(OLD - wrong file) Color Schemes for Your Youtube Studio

Hey everyone, Kevin here. As you build out your YouTube studio, I'm sure you've thought about your camera, your lighting, or maybe your audio, but color scheme isn't something talked about as much, and yet it makes a huge difference. And there's so many to choose from. Now, if you're a designer or have just been incredibly observant, you'll notice that sometimes, most of the times, it's not studios with more colors that always look the best. In fact, it's kind of the opposite. It's almost always those that have less but intentionally chosen colors that are the most pleasing to the eye and communicate the most intentionality. So here's 5 of my favorite studio color schemes for you to get inspired and learn from as you build out your own. And we're gonna be drawing on them here on this iPad, so let's have some fun.
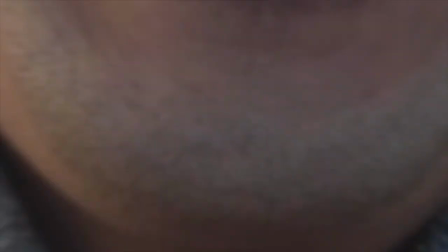So for this first one, we have none other than the legend himself, Marques Brownlee from the channel MKBHD.
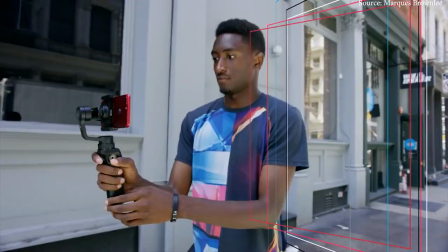[0:57] I'm Marques Brownlee, and I review dope new tech.
And I honestly love this color scheme. And just to give each of these a name to make it more fun here, I would call this one Clean Tech Red.
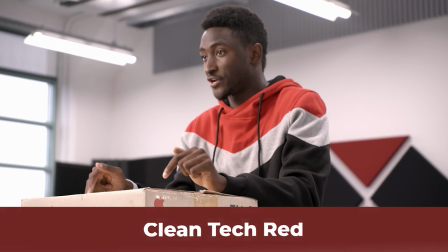[1:08]
And it's got this red, this really brilliant, bold red on this backdrop of white and black.
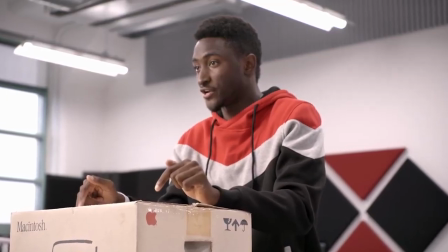[1:15]
And what I love about this color scheme is that it reminds me of this cool tech vibe,
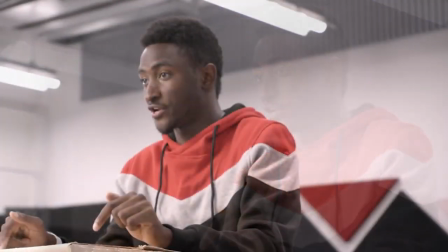[1:20]
this clean and modern advancement of tech paired with this power feeling that you get from this bright red. And it fits his channel really well here as a tech YouTuber, I believe the biggest one in the world.
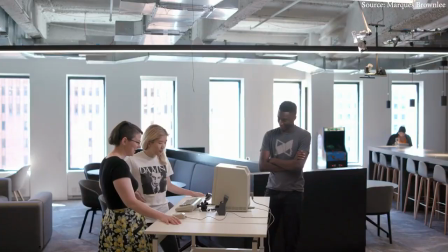[1:31]
And he's also now one of the biggest voices inspiring and showing us where the future of tech is headed. So for those of you interested in creating a similar color scheme like this, or if you have similar goals for your content,
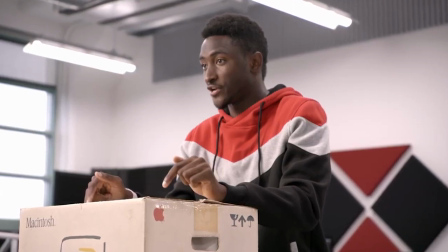[1:43]
you mainly want to capture this bright, powerful feeling against that clean background. So to pull this off, I highly encourage you to make sure that you have a very nice, clean, brilliant white background.
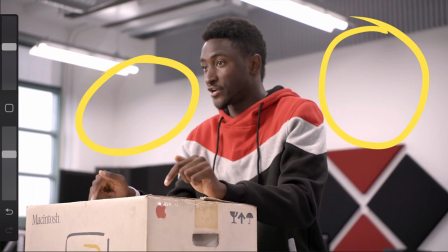[1:55]
It's very easy sometimes to misjudge and just use a kind of a yellowy wall color that comes with many of your houses or apartments just by default. I would even consider painting it white so you have that nice clean background that communicates this sort of tech feeling and allows that red to stand out more.
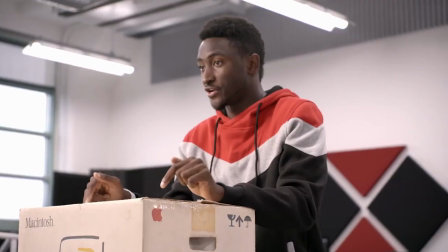[2:14]
And once you have that wall color, you wanna make sure you're also lighting it properly. Lighting a nice brilliant white wall with yellowish lights is gonna also still make it yellow.
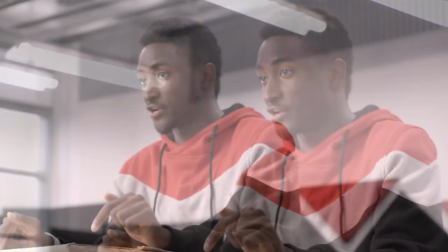[2:22]
So make sure your lights are also the cool white variety so that you make the most of that clean white background you have. And finally, to round out this color scheme, make sure that red color you're choosing for your studio is that nice, brilliant, bold red to really pack a punch here and lean into that color scheme. You don't want something that's super dull or desaturated or too dark, as it won't provide that contrast and that power that you're looking for. All right, so this one can be a lot of fun. I hope you enjoy this one. Moving on. All right, so the next one we have here is another one of my personal favorites.
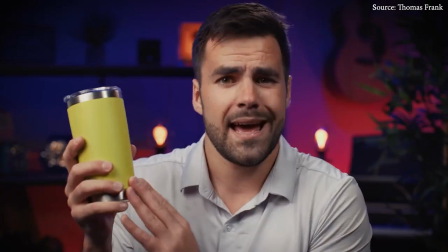[2:51]
This here is Thomas Frank.
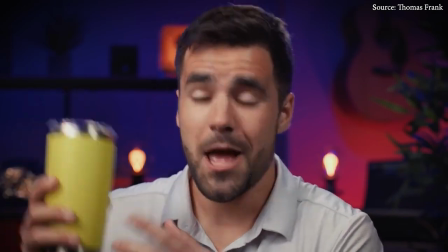[2:53]
And Thomas and I actually met on another shoot that we were doing where I had helped put together a studio for Tiago Forte,
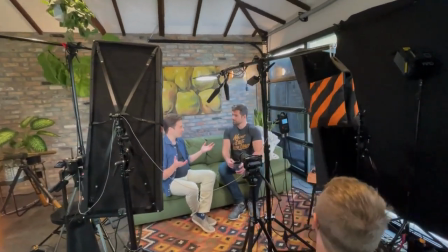[3:01]
and they did a collab and we were helping them film some stuff. You can see that video up here. We're gonna throw the card. And honestly, Thomas has so many interesting thoughts when it comes to helping creators. And part of his brand is helping people with the productivity side of things, but he is also a musician and a creator at heart.
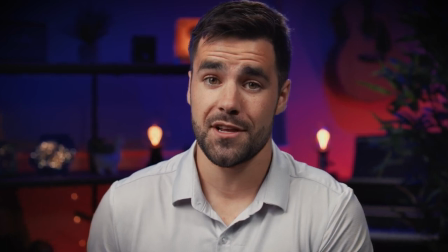[3:18]
And I think he does an amazing job with his studio here to sort of bridge those two worlds. You can see the guitar on the back wall, and I think this is a keyboard right here.
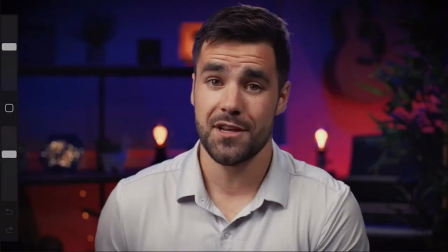[3:26]
And what he's done so well with this color scheme right here is he's created this sort of atmosphere that pulls you into that mindset, that creative mindset, that sort of in your feelings vibe that you want to be as a creator. It's kind of got this nice cozy feeling that makes you almost lose track of time and tap into that artistic side. And this is that holy grail of where you want to be as a creative, as an artist. You want to be in your feelings, you want to be there and just experience this magic of what could happen. And I think this is such a good color choice for that specific purpose. You know, you have these really nice, powerful, bright magenta colors right here.